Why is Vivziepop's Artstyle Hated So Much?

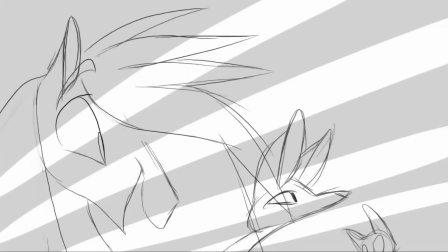(0:00)
Recently, there's been a surge in discussions surrounding Vivziepop and her art style. There were some videos discussing this topic, but they were made 4 to 5 years ago.
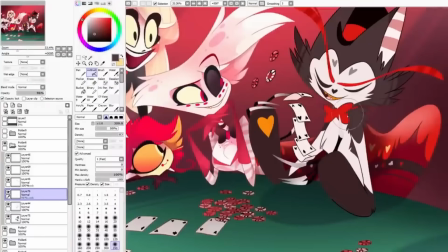(0:07)
I've made many videos discussing Vivzie's shows from the oldest to her newest, but one aspect I haven't touched on yet is her art style.
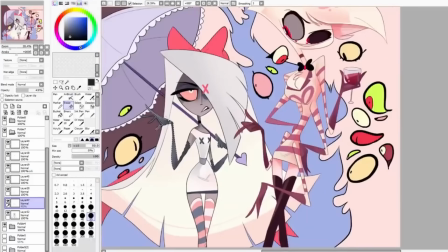(0:14)
So I think now is a good time to discuss this topic in a positive manner and enable some discussion on the subject.
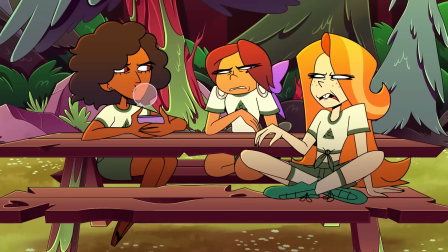(0:20)
In this video I'll analyse Vivzie's art style, highlight some criticisms, and then give some potential ideas on how they can be resolved.
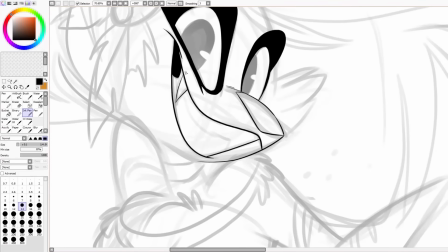(0:26)
So to start things off, for anyone not aware who Vivziepop is, I'll give a brief introduction. Vivziepop, also known as Vivian Medrano, is an American artist, animator, and YouTuber. She has 8.5 million YouTube subscribers and is most well known for being the creator of 3 online web series, being Has-Been Hotel, Helva Boss, and Zoophobia.
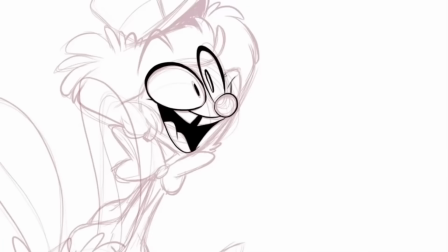(0:44)
The first thing you'll notice about Vivzie's work is her distinct style. Vivzie's art has allowed her to cultivate a huge audience over the years.
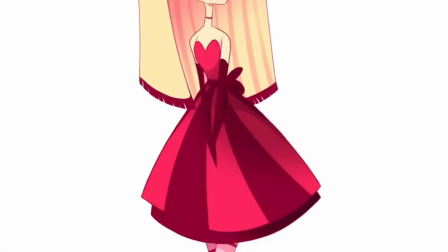(0:50)
However, at the same time, her art has received heavy criticism for a variety of reasons.
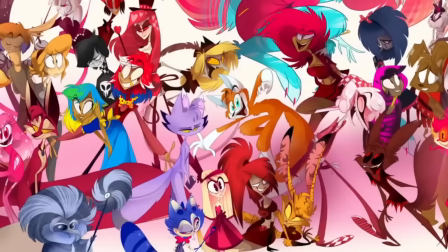(0:55)
In the next section, I'll point out some main traits of Vivzie's art. The first thing you'll notice about Vivzie's art is her colour palettes.
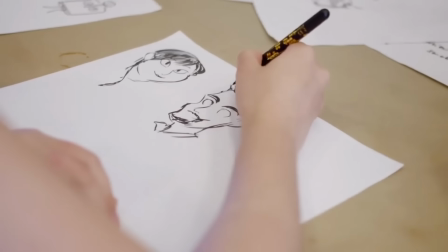(1:01)
Viv loves to use a variety of saturated colours with varying hues. The amount will depend on which project of hers you're talking about though.
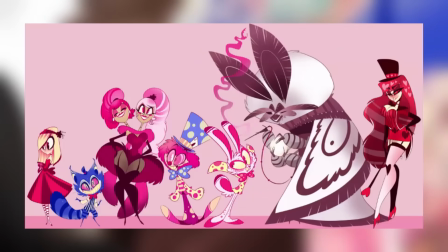(1:07)
If we take a look at her 2015 Allison project, the main colours are pink, red, and a touch of blue.
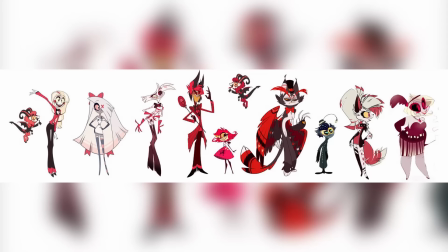(1:12)
In Has-Been Hotel, the main colours are red, yellow, white, and pink, while in Zoophobia, nearly every colour is used.
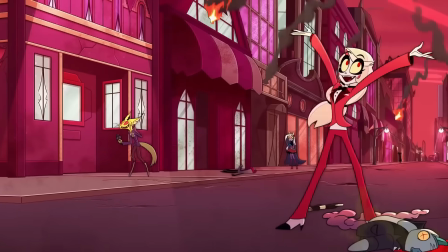(1:19)
Similarly to the last point, Viv's character designs will change depending on the project. In Has-Been Hotel, the show takes place in hell, with the majority of the cast being sinners.
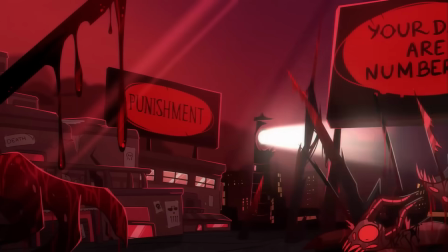(1:27)
In Viv's version of hell, when a human dies and goes to hell, their appearance will reflect what they look like in life and how they died.
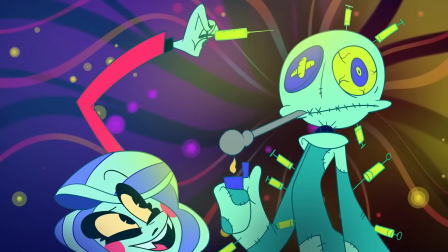(1:34)
As a result, the vast majority of the cast end up resembling creatures or other objects.
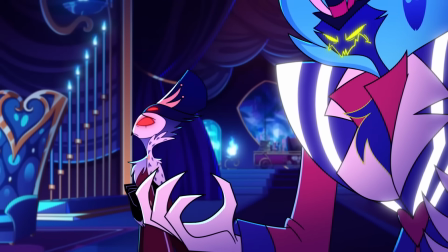(1:38)
In Helva Boss, most of the cast are hellborn demons.
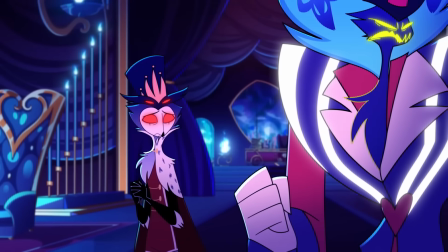(1:41)
The appearance of a demon is determined by several factors, such as the ring they were born in, if they're mixed species, and their level in the hell hierarchy.
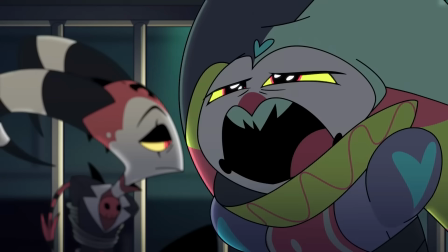(1:48)
The main protagonist, Blitz, is an imp, but stands out from the rest because of the unique scarring on his body, which appear as white spots.
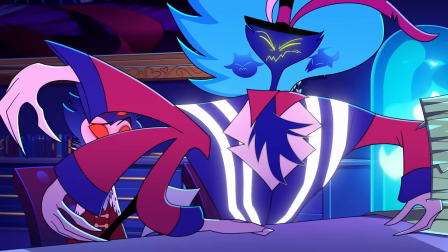(1:55)
Stolas, another important character, is Nars Goetia, which are demons which resemble bird-like creatures.
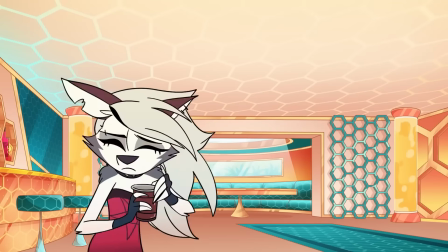(2:00)
So, in Helva Boss, the characters are all designed based on several factors. For another example, we have Zoophobia.
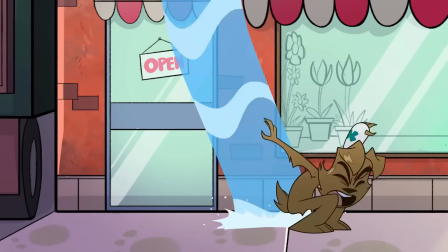(2:06)
Zoophobia is set in a different universe to Helva and Has-Been, and therefore doesn't have the same world building or lore to define the character designs.
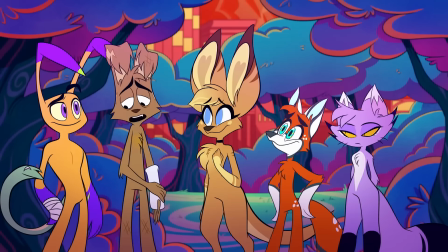(2:13)
As a result, there is a wide variety of characters with differing appearances. The main factor in Zoophobia is that the cast are anthropomorphic characters.
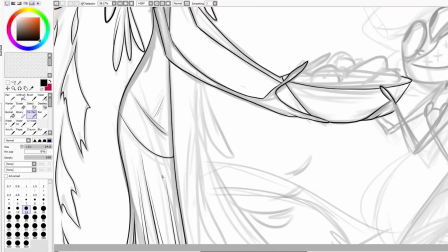(2:20)
As a result, the majority resemble wolves, cats, and various other creatures. These concepts extend to Viv's other projects like Allison and The Secret Heart of Kiki.
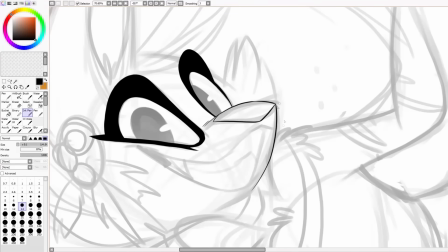(2:29)
Each project has its own set of rules, with the characters ranging from human-like to anthropomorphic to even resembling monsters.
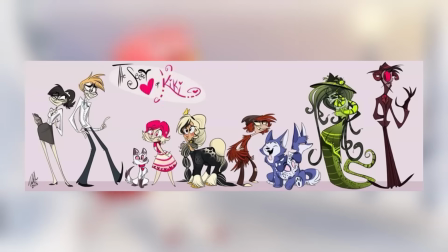(2:35)
At a glance, it's easy to take a look at any of these projects and draw up the similarities between them, and this is one of the main reasons that Vivzie has a recognisable style.
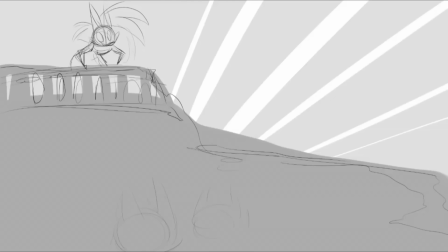(2:43)
Linked in with the last 2 points, Viv is well known for her patterns and backgrounds.
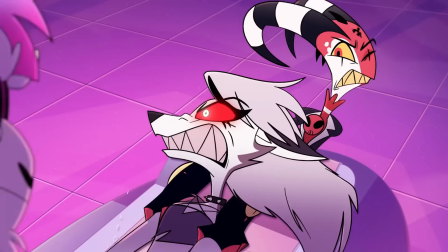(2:47)
Many of her characters are adorned with intricate patterns and designs, which adds depth and personality to them.
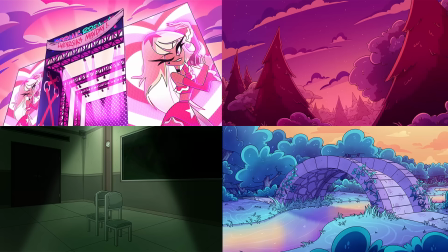(2:52)
In Viv's backgrounds, we can see the same sort of design elements with the colour palettes. They'll have a variety of colours based on the theme and are filled with details, references, and secrets.
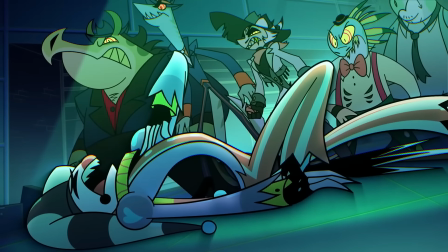(3:01)
This ties in with the lighting. Viv makes heavy use of advanced lighting techniques across all of her projects.
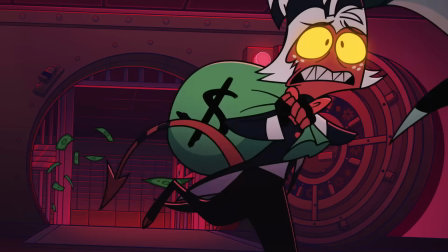(3:06)
One example being in Helva Boss. In Season 2, Episode 3, we can see this on full display.
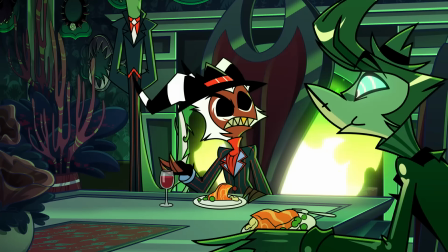(3:11)
During the scenes with Krim, the lighting is used to set the mood and highlight the characters.
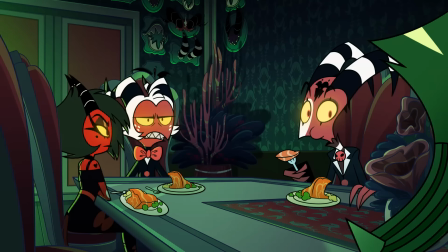(3:15)
We can see this clearly with the reflective yellow eyes of the imps, the green fire in the background, and the shadows across the walls.
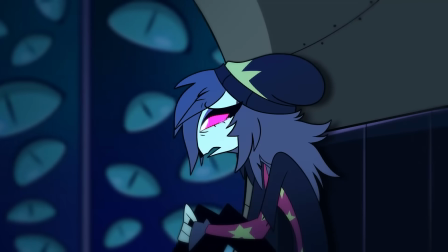(3:22)
So, after going through the main traits of Vivzie's art style, we can see some underlining elements that carry between her projects.
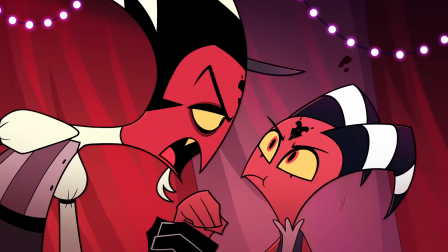(3:27)
Although many of these concepts improve her pieces, they sometimes work to the opposite effect.
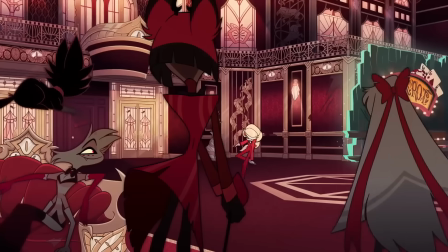(3:32)
In the next section, I'm going to point out some of the most commonly cited criticisms of Viv's work. To start things off, we have the colour palettes.
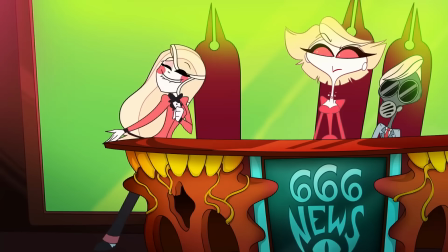(3:39)
As mentioned previously, Viv's projects typically have a range of colours depending on the themes. This is great because it creates a cohesive atmosphere.
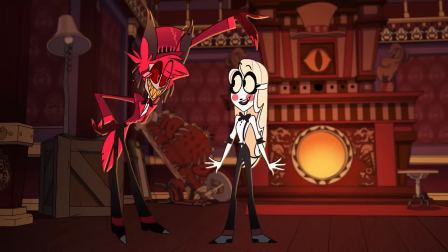(3:46)
However, it creates issues since some colours feel a bit overused.
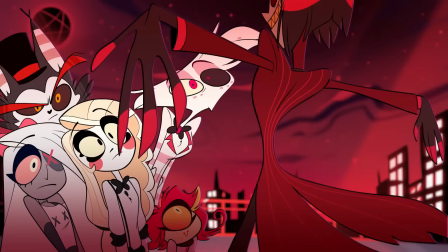(3:49)
In Has-Been Hotel, since most of the main cast uses the same shades of reds, pinks, and whites, they can appear too similar, and as a result, the characters lose some individuality.
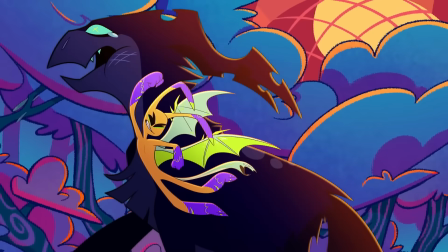(3:58)
In Zoophobia, there's an opposite issue, where the characters have such bright and varying designs,
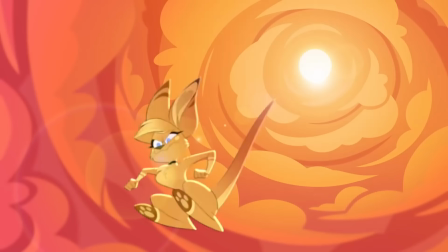(4:03)
to the point where it's difficult to dot where your eyes should be looking, and it actually makes the characters stick out less.